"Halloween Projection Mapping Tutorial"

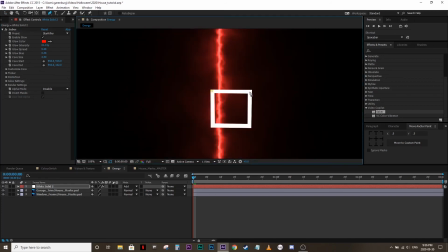16:29 Then on the same layer with the effect applied, trace around the element you would like the effect to appear on. Pretty much the same way we mapped out the house in the first place. Once you have that mask in place, go to Customize Core and change the core type from Saber to Layer Masks.
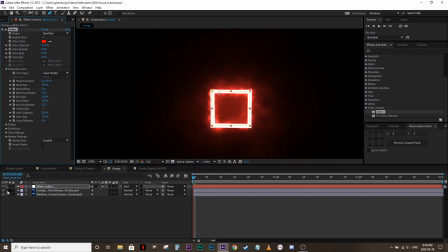16:47 And just like that, it's in the right shape. Since we were just using the window frame element as a reference, we can now turn that layer off. To animate the beam going around the window frame, it's incredibly easy. Just scrub ahead in the timeline to the point you would like the animation to be complete.
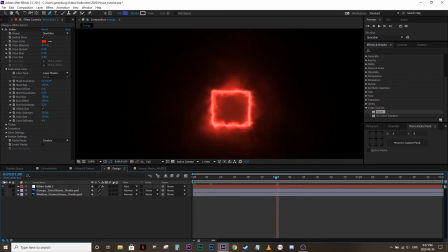17:04 I'm going to hop to the 1 second mark. In the effect controls, add a keyframe for the start offset control, which should be defaulted at 0%. Next, go back to the beginning of your timeline and set the start offset to 100%.
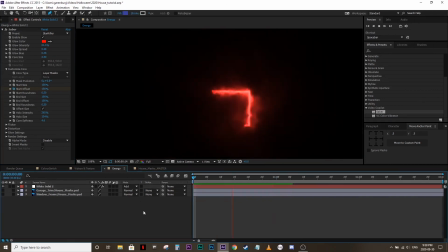17:20 And now the beam should be animating through the path of the mask from the first point you placed through to the last. That looks a little rigid and jagged, so to smooth out the animation a little bit,
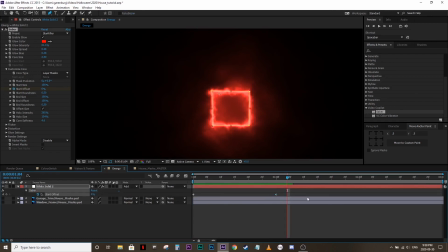17:32 I'm going to press U to bring up the keyframes in the timeline, select the end one, and press F9 to easy ease the animation.
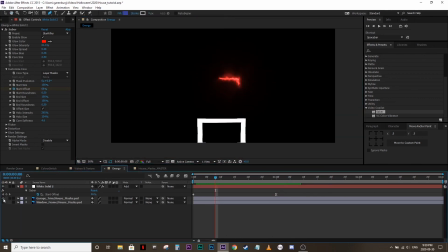17:41 Now I'm going to quickly run through the process again on the garage door. Create a new solid, drop in the Saber effect,
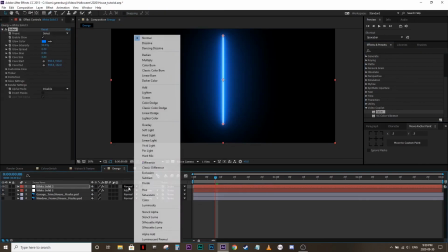17:50 change the blend mode to add, switch the preset to match your scene.
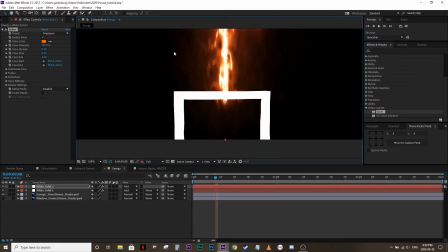17:55 I think I'll set the garage on fire. Use the pen tool on the layer with the effect applied to match the shape of the element.
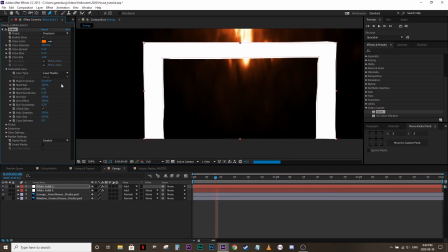18:05 Change the core from Saber to mask. Scrub ahead a second or two.
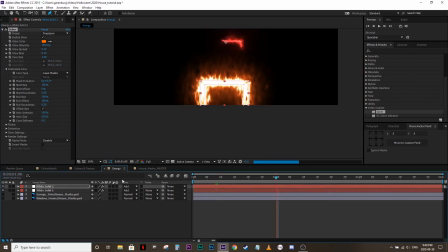18:12 Set a keyframe for start offset at 0%. Go back to the beginning of the timeline and set a keyframe for start offset to 100%.
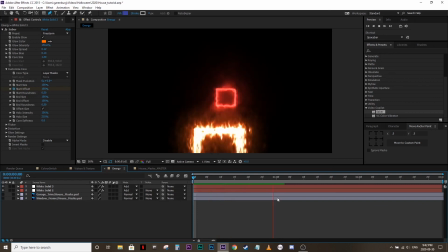18:27 And just because those were so nice and easy, let's throw in a bonus one to fill in the space at the top left.
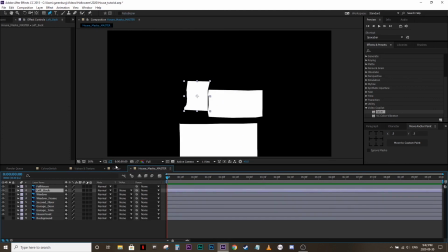18:33 I'm going to grab that layer from the House Mask Master comp and copy it over, then create a new solid and set the house mask as the track mat.
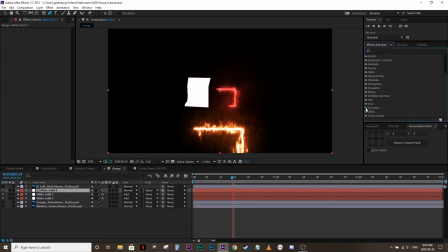18:41 In Effects, I'll go to Generate and then drag radio waves over onto the solid. This creates a fun little repeating effect. I want it to have sort of a spiderweb feel, so I'll change the number of sides all the way down to 5.
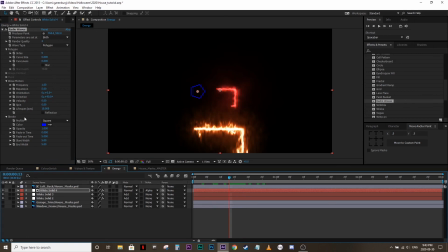18:59 Next, I'll change the color to a Halloweenish orange and crank up the frequency a bit. I may have gone a bit too high in this case, but play around with the settings until the speed is right. To make it a bit more dynamic, I set a spin keyframe towards the end of the timeline, and at the beginning, I placed another one at 0.
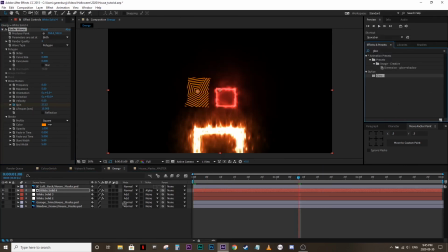19:20 Finally, I applied a glow effect, and I just kept the default settings. Now we have this cool, hypnotic, repeating spiderweb effect that took no time at all. Let's see how this all looks rendered out.
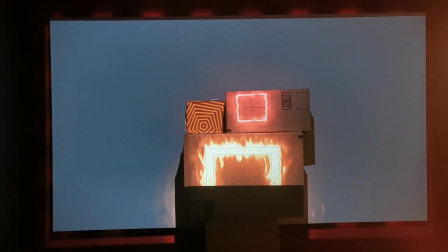19:33 Hopefully this tutorial has helped you create a map and apply video effects and animations to that space, bringing your digital decorating to another level.
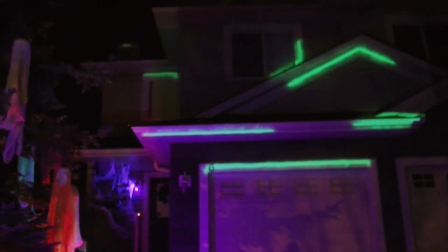19:41 Thanks for watching, and happy haunting!